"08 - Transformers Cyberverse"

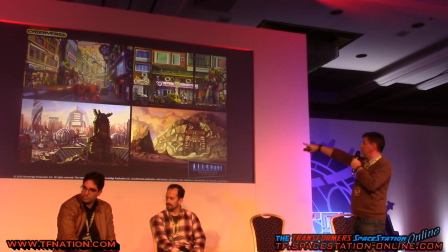[4:15]
Well, you can see like really like people living in the street with the big trailers and so forth, and like very much what you'd expect to see almost in a normal street. They do have an issue though, as you can see over here, some huge transformer beside small buildings.
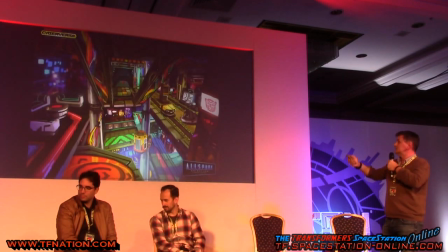[4:29]
So they are not really solved that particular issue. That's another one again. It was supposed to be full of colors and everything. I personally wasn't quite sure this would work because for me, I'm not quite sure what to look at here. Everything is very bright and shiny and there's lack of focus, I think.
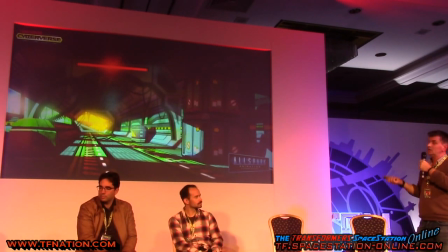[4:46]
Another one again, I personally feel this one was getting closer, a little bit closer to what the final look was going to be of the series.
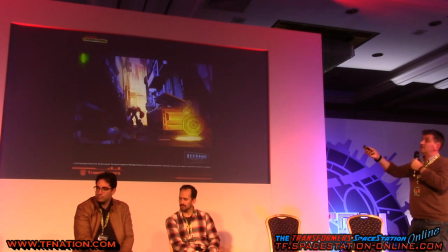[4:53]
There's more of a focus, there's more control somehow. One, the very last one this person made, and everybody was quite happy with this, like we have Optimus Prime here in the city, it looks very much like film noir type of thing, thriller type of thing, and
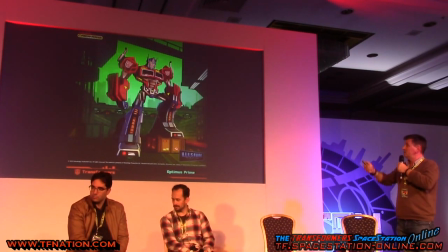[5:07]
people were quite happy with this here. But it wasn't there yet. Another one again, of Optimus Prime, obviously.
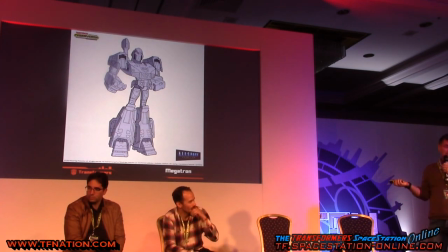[5:17]
Originally, they were thinking of making Transformers Cyberverse, because it got then the name of Cyberverse, as a 2D series, meaning there will be no computer animation. When you make a 2D series, you have to simplify designs as much as you can, because they eventually have to be animated.
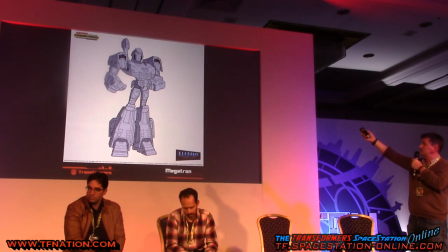[5:31]
So that's a Megatron here. As you can see, like it's got a big head, it's fairly cartoonized somehow. But nevertheless, the people who were going to be animating the thing, possibly, they were freaking out. They said, there's no way we can animate that, it's just too complicated. There's too many objects, too many rigging, too many whatever.
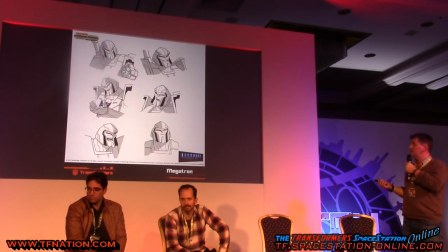[5:48]
So they asked us to simplify and simplify and simplify. And the more we simplify, the less like Transformer it look like. That's one here that would have worked, okay? But it would be very, very impractical to animate.
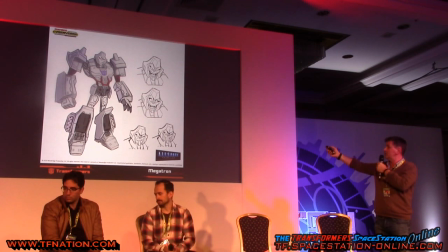[6:00]
It's Megatron here, obviously. Another one again, so we're trying out with different designs all the time. As you can see, all the different parts of him were still there. And they had to be kept there because Hasbro, because of the toys and so forth.
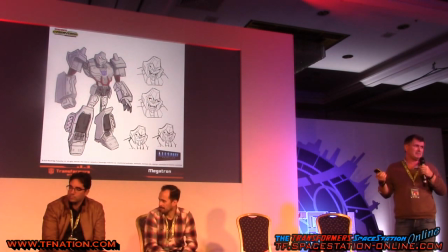[6:15]
So it was becoming increasingly impractical to animate it in 2D.
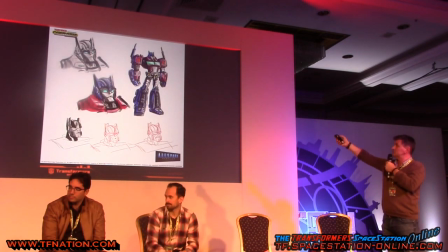[6:19]
More research on Optimus Prime, as you can see, looking slightly elderly.
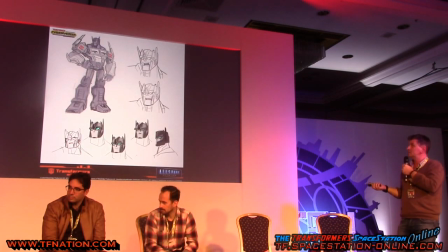[6:25]
Another one again. I think it's like red drawings, so I don't have any issue with those. But the fact is that it was not possible to animate it like that.
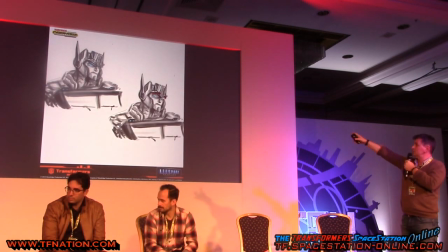[6:33]
More again, more again. This one's quite nice. He's trying with different expression with floating eyebrows, as you can see.
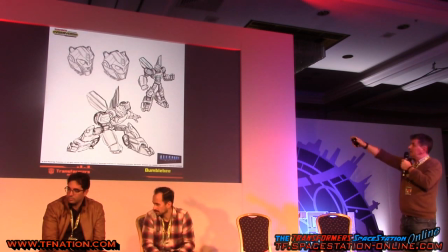[6:40]
First one's a Bumblebee. So, yeah, I'm not an expert in Transformers. I won't hide the facts here. So I don't know where that face came from originally, but that's what they were pushing for at the beginning.
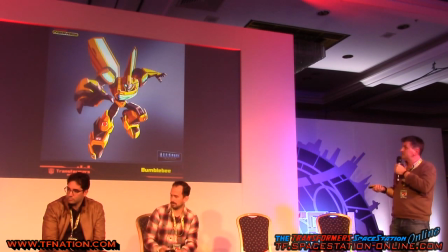[6:55]
More like here, it was painted. It's fine here, but it looks a bit creepy to me, I think.
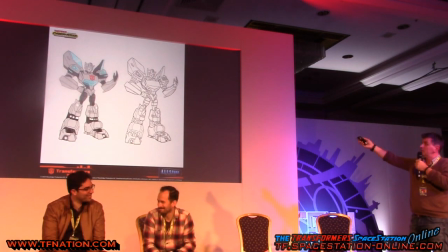[7:01]
This is probably more cheerful, more what we're looking for, but that's not the one we went with eventually.
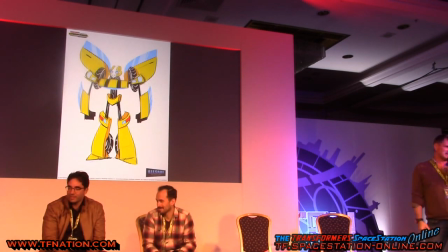[7:07]
And this is also the craziest designs that we got. They were losing their head.
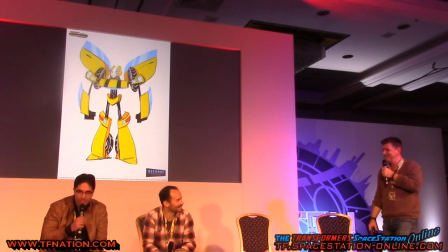[7:12]
Here we go with that one. Here we go with that one. Look at him.
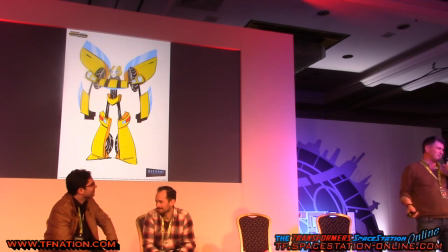[7:17]
But they were losing their head. They didn't know. They were all over the place. You know, should we simplify it, make it more complicated?
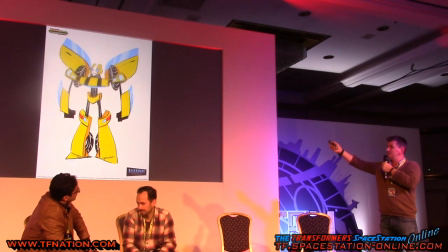[7:24]
2D, 3D, 4D, whatever. So we had this guy who was doing the designs, or this one here, which is even funnier, I think.
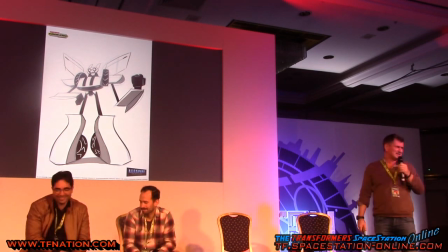[7:31]
And but I don't know what you guys think. Would you have liked to see this on the screen or not?
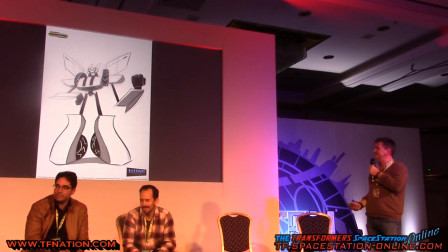[7:36]
No? All right. All right.
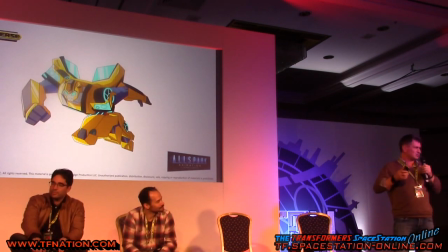[7:42]
So eventually, so I'll talk to you later how we made a transition to go from what you just seen up to now to what it actually eventually looked like. So I'm talking first about characters, then we'll talk about backgrounds in a minute. So as you can see, this is the first drawing, personally, that really was made under our supervision, and that I feel like we were getting somewhere.
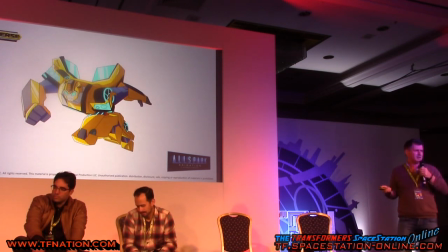[8:01]
I kind of liked it. It was full of strength and power, it was full of appeal, so it was working really well for me. But it did not have a nose, and Hasbro had a big issue about that, because they wanted the characters to look as human as possible, so that people could identify with their feelings.
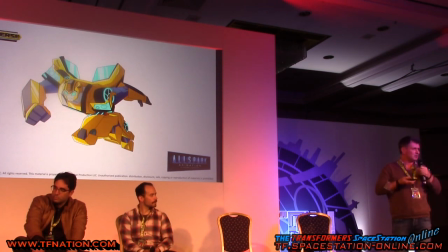[8:17]
Because contrary to other Transformers series, there are no humans whatsoever in Cyberverse.